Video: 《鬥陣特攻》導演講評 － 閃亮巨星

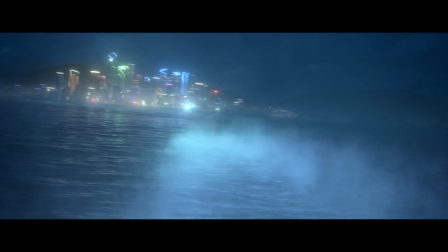(4:06)
During that time, we actually, there's a big debate how we actually do the aerial combat sequence in real 3D.
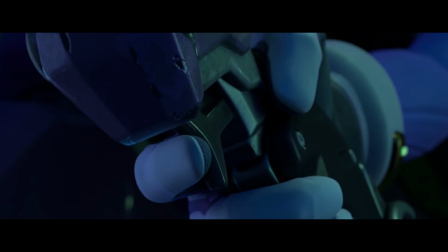(4:15)
Should we cheat every single shot so that they're not moving the actual distance, or should we actually do it the correct way?
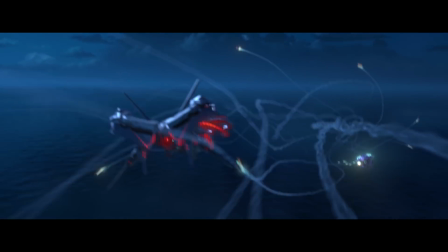(4:22)
We end up doing it pretty much the correct way, with the exception of a few shots that we cheated.
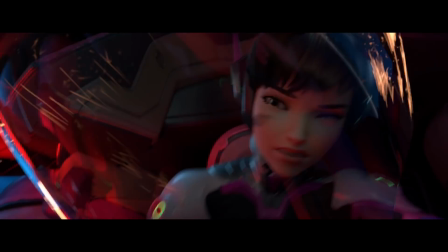(4:26)
In order to do that,
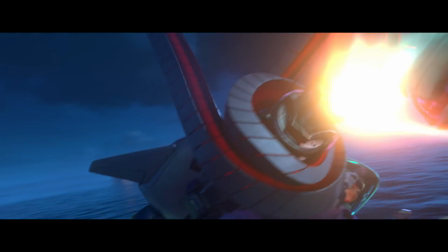(4:28)
we have to sort of come up with the actual distance from where the Omnik shows up to the Busan city and then the Mecca base,
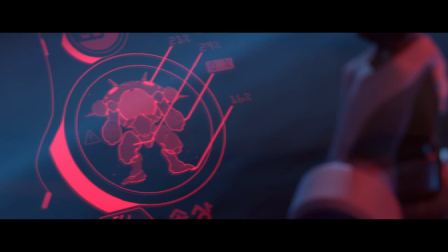(4:36)
which is situated right in the middle, and how they interact with each other in relationship to the base and the city.
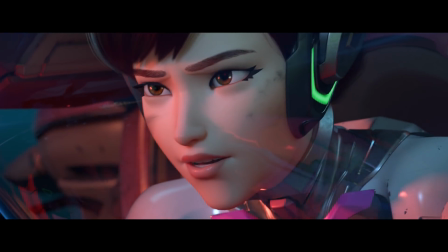(4:44)
And you can see in the sequence that we try to make sure that every single shot when we're flying towards the city,
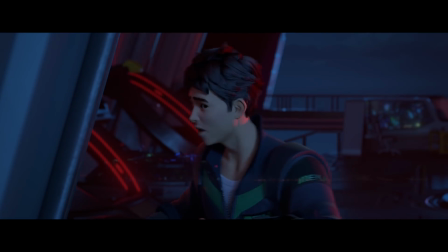(4:49)
we see the city in the background and we situate the the base where it's supposed to be,
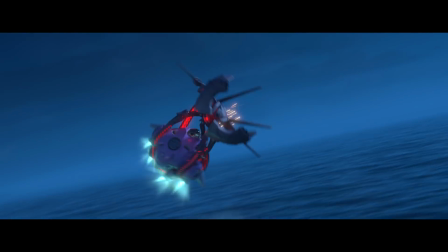(4:54)
so that you get, even though it's a really simple location sort of situation,
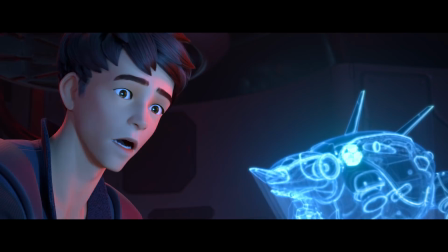(5:00)
it's very easy for the audience and for us to get lost and forget which side we're facing.
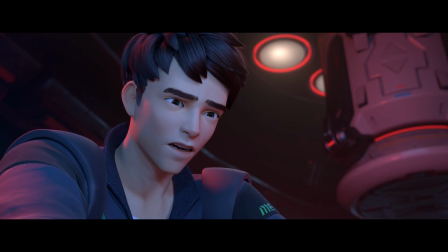(5:06)
And then also the moon plays a huge role because this whole entire, because this entire show is lit by one, technically one giant light source, which is the moon.
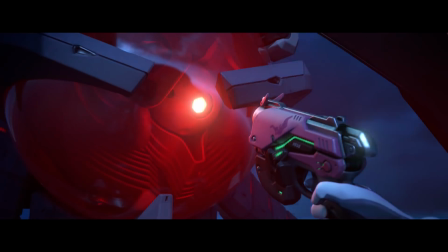(5:15)
It is practical. Yeah, so the punch and the pistol moment, And when we were storyboarding these sequences,
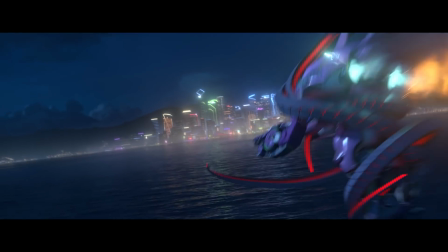(5:24)
one of the artists came up with these ideas, and it was really fun.
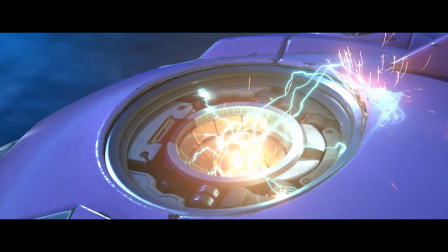(5:29)
And at first I thought it was a little too much, but we kept it in there, and then everyone liked it,
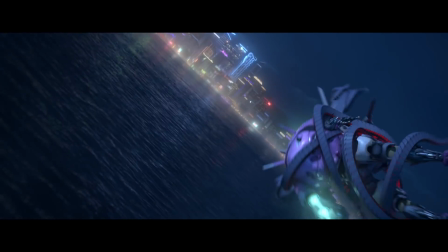(5:34)
and people fall in love with that sequence, so it made it all the way to the end.
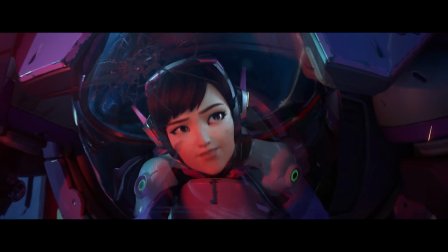(5:39)
There's some debate whether she should use her gun while driving her mech,
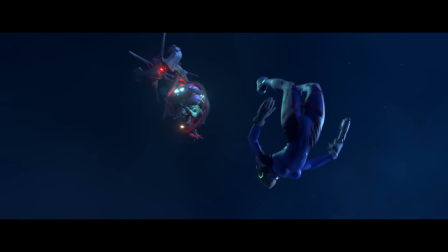(5:44)
what's the physicality of it, is it even possible to stick her hand out? But at the end, I thought we executed pretty nicely.
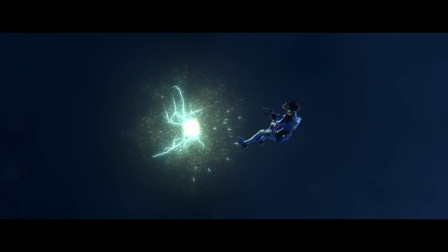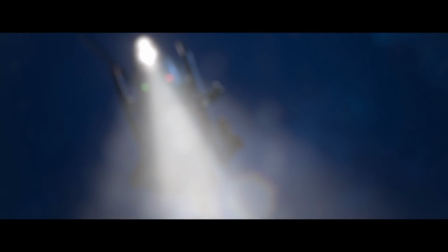(5:58)
We took great care in preserve everything from the game. The models are pretty much one-on-one to the game model with higher resolution.
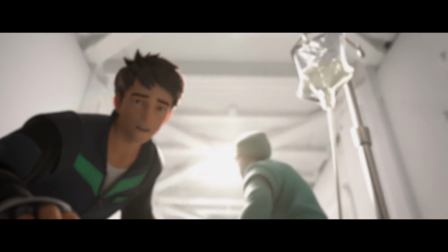(6:08)
The sound, our sound engineer did a really good job of incorporating game sound
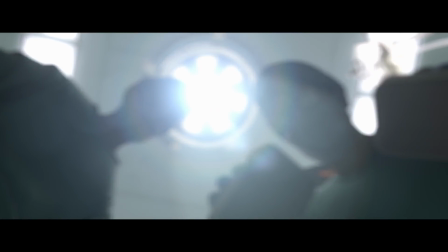(6:13)
and jazzed it up so that it feels like it belongs in the environment. And when we mix it, we really make sure that all these game sounds show through so that we can actually hear it with all the other background noises.
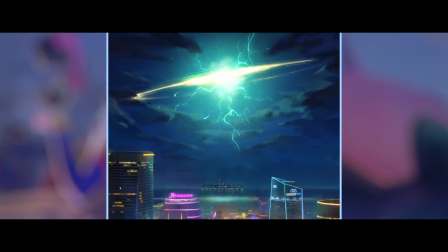(6:27)
And there's a lot of animation detail paid attention to for D.Va, because we have so many close-ups of her face.
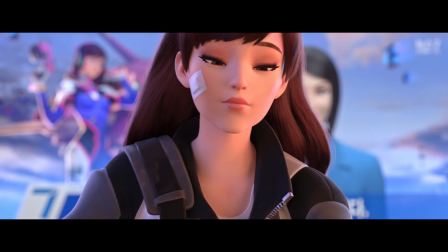(6:33)
So a lot of time went into the fine details to make her face look on model with the game, with a little extra for cinematic needs,
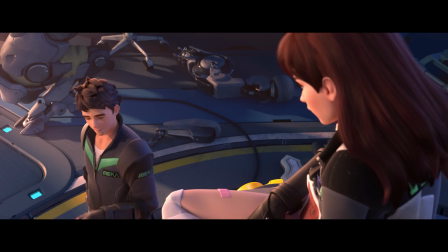(6:42)
and especially scenes at the end where she's on her mech working and we got her long hair. Yeah, absolutely.
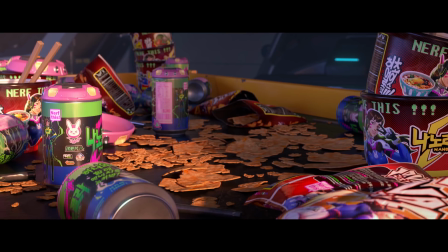(6:47)
If you notice, she actually went through different variations of her outfit. You know, when she starts, she had the hat on with her jacket and her suit underneath.
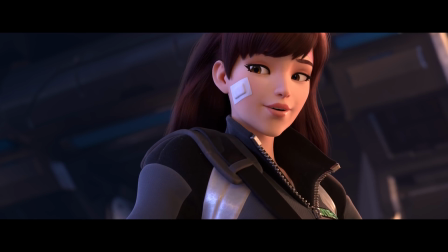(6:54)
And in her flashback sequence, she had her makeup, and so basically she had the normal diva look in the game.
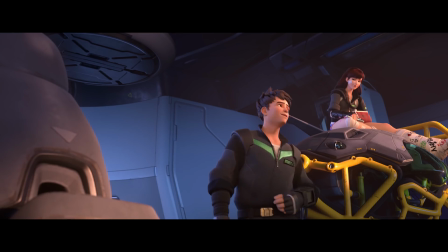(7:01)
But in our short, we felt like it's kind of weird that she would have her makeup,
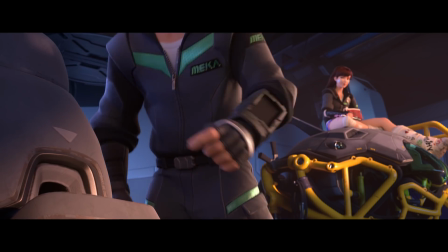(7:05)
so we removed that and then put her hair in the ponytail, so it's more of a casual look because the omnics caught her off guard.
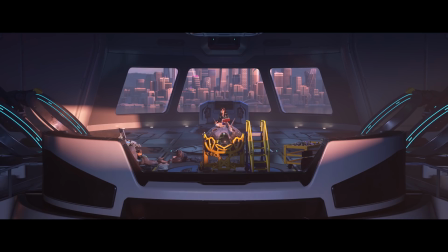(7:11)
And at the very end, we have another version without the hat, her hairs are down, So there's a lot of work went into making her look natural.
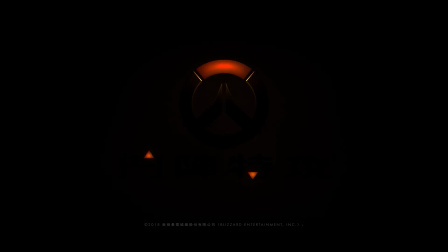(7:21)
Thank you very much for spending seven and a half minutes with us.
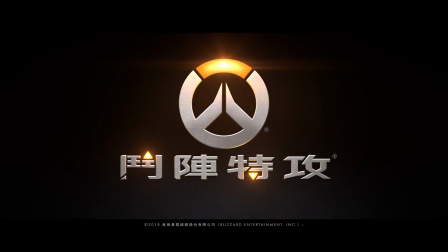(7:26)
And we'll see you next time.